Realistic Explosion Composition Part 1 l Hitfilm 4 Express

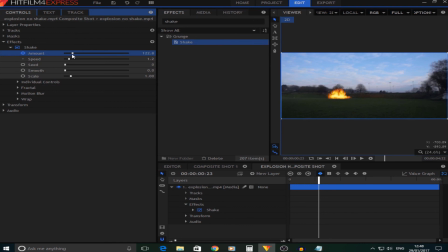[8:40]
I'm going to turn the camera shake up a little bit, but turn the speed down to make it look quite realistic. Now it's hard to make it look realistic straight away, but you have to do like a bit of fiddling around, and then you will get something.
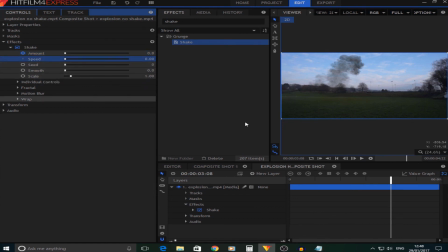[9:02]
And then you're gonna wanna keyframe those, so they all stop like that. Now once you've done the camera shake, you are done, but all you need to do now is add a color grade. Now I have my own color grading pack, which you can go and download.
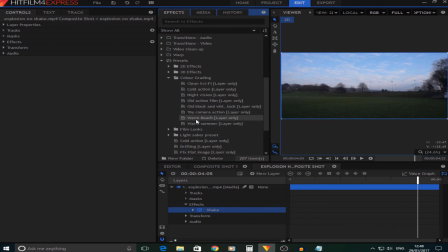[9:20]
I'll leave a link to that in the description. But the one I'm gonna use is this one called Cold Action. I'm going to drag that on, and I'm also going to drag on a letterbox,
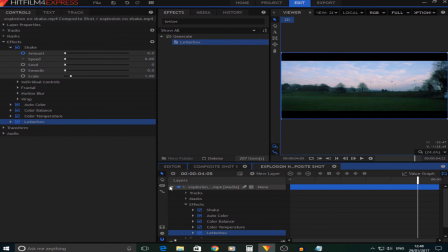[9:32]
which makes it look quite realistic and cool. And you can also change how big you
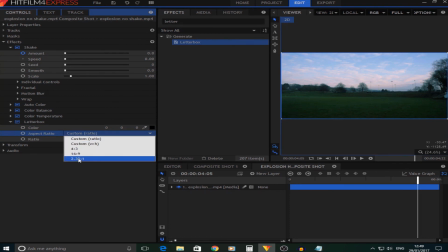[9:42]
want the letterbox, but I just keep it on the standard.
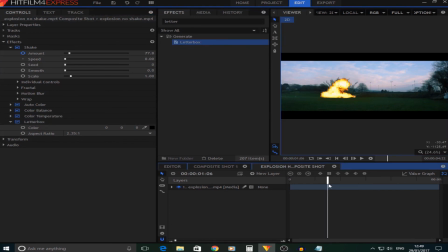[9:48]
Now once you've done that, your explosion is done. If you enjoyed this video, be sure to like, subscribe for more videos like this, and tune in next week for part 2, where I show you how to composite some real fire. And until next time, bye.